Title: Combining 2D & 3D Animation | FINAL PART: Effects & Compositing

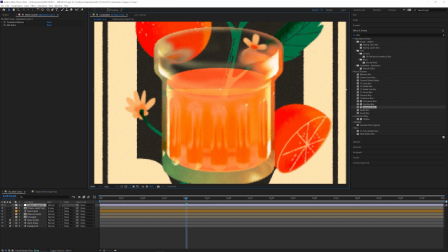747s
I'm going to kind of fix this base liquid shape here because we don't want these corners to cut off.
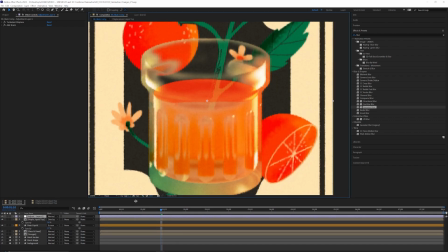752s
So I think overall that's looking pretty good. And something else I'm going to do too, I'm actually going to add a little bit of a Gaussian blur both of the liquid parts, just so there's not a harsh line going on, because everything is kind of pretty smooth. And be sure to turn off the repeat edge pixels.
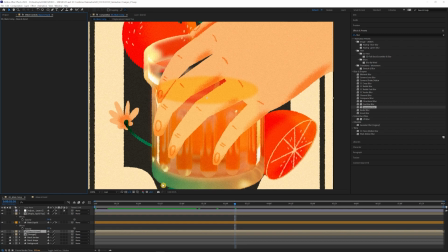768s
And so because of how we're layering everything in this main comp, base liquid and the top liquid, it's on top of the glass and hand, so it's going to be kind of like overlaying the hand here,
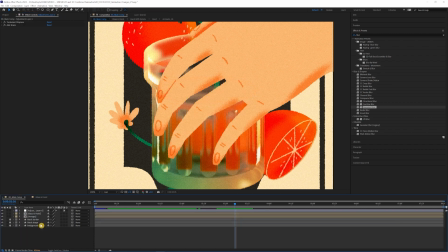780s
which we don't want. So I'm going to take these 2 layers that we just did, I'll delete those, go into the glass hand composition,
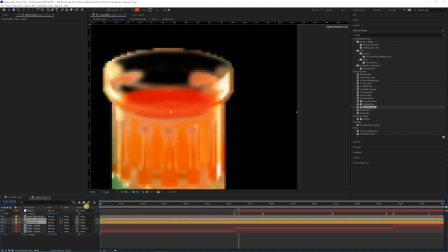787s
and then just paste them back in, so that it should be underneath the hand.
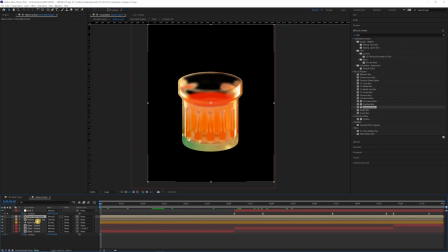792s
So obviously I want to parent pieces of liquid to the glass.
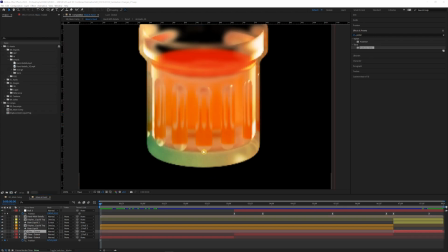796s
Next thing I'm going to do, I'm going to add some little bubbles here at the bottom that kind of rise to the top pretty quickly. Add a shape layer, a very small ellipse there. Make sure that anchor point is down there.
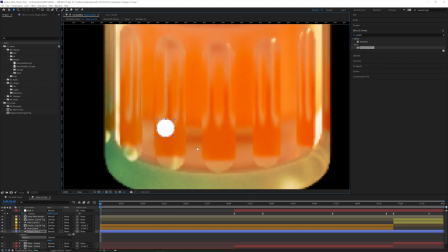Call this bubble.
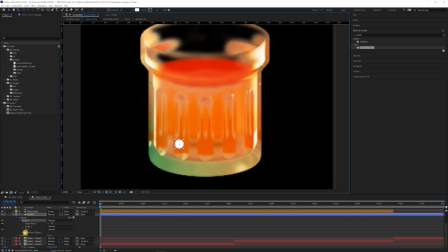827s
And I think the main thing here is that I want to have the position of each individual bubble kind of randomly go up on its own,
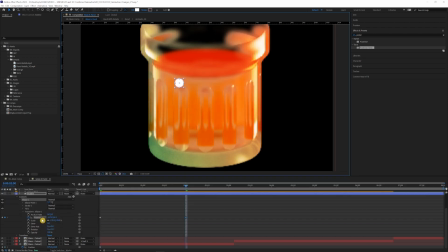836s
but overall I want it to go straight up. And I also want it to get smaller as well. Have the scale start where it's at, and up there I'm going to shrink it. But I want to have it wiggle as it's going up. So in the position property, I'm going to add a wiggle effect. Kind of see that start to wiggling a little bit more.
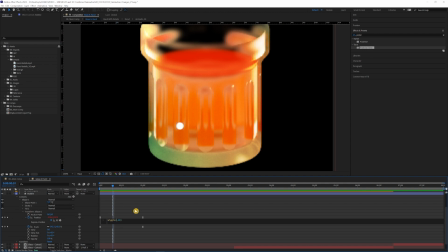852s
Might be a little too sporadic. Try 6 and 15. So it has a little wider range. So now I just kind of want to copy and paste those same bubbles.
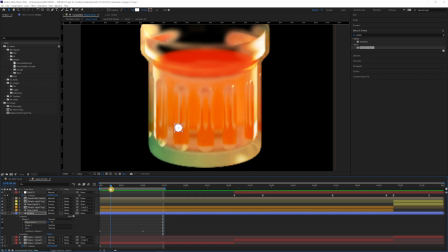864s
Before I do that, I'll probably give it some effect. A little bit of a Gaussian blur as well. Probably lower the transparency on this as well. I'm going to go within this shape layer here with the 1 bubble go to contents, and I'm going to duplicate these a couple times.
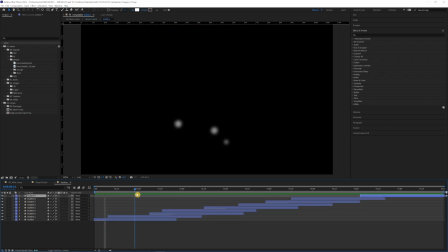880s
So I made a pre-comp called bubbles, and inside here I just duplicated those 2 layers with the bubbles just kind of going up and doing their thing.
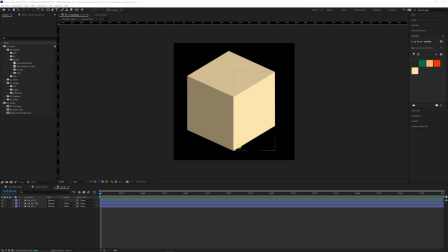889s
Alright, so now that I imported these makeshift ice cube pieces here from Illustrator, I'm going to kind of apply some of the same effects that I did to the oranges in the stem, just to give it a little bit of detail,
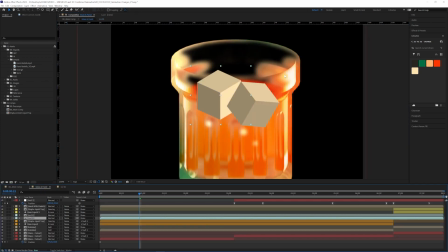901s
and then I'll kind of give it some last effects so it kind of blends in with that glass a little bit better.
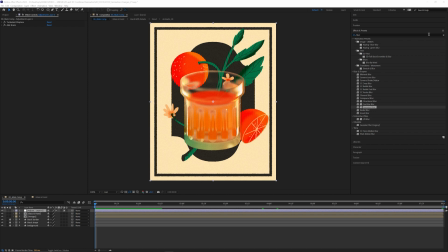915s
So the last effect I want to add to this that I've kind of talked about all throughout was the posterize time. So we'll add that to our adjustment layer here, and currently our composition, our everything, is 24 frames, and let's just cut that in half just to see what that looks like.
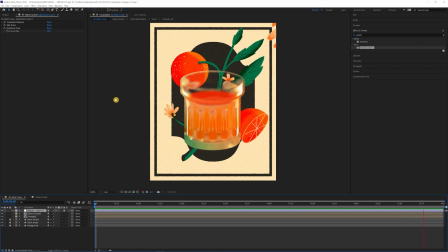931s
It's pretty subtle, but you can kind of notice that some of the frames are kind of a little bit choppier. It just feels more cell animated,
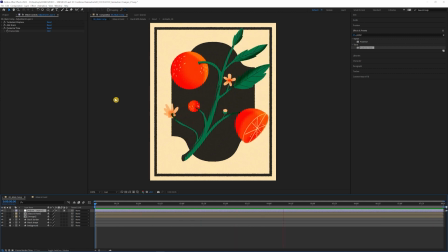940s
and I feel like just kind of taking away the super smoothness of everything is kind of another layer of texture in itself. It's definitely a personal preference, but definitely play around with timing settings when it comes to your animations too,
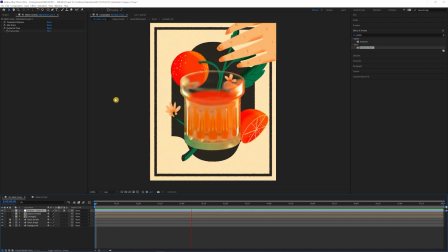954s
and not just color and speed graph and all that kind of stuff. Thank you guys so much for watching. I hope this video and this series was helpful. I know it was more drawn out than I wanted it to be personally. Nonetheless, I hope that any of the videos were helpful, and as always, any suggestions for future videos or series, greatly appreciated. So thank you guys again for watching, and I'll see you next time.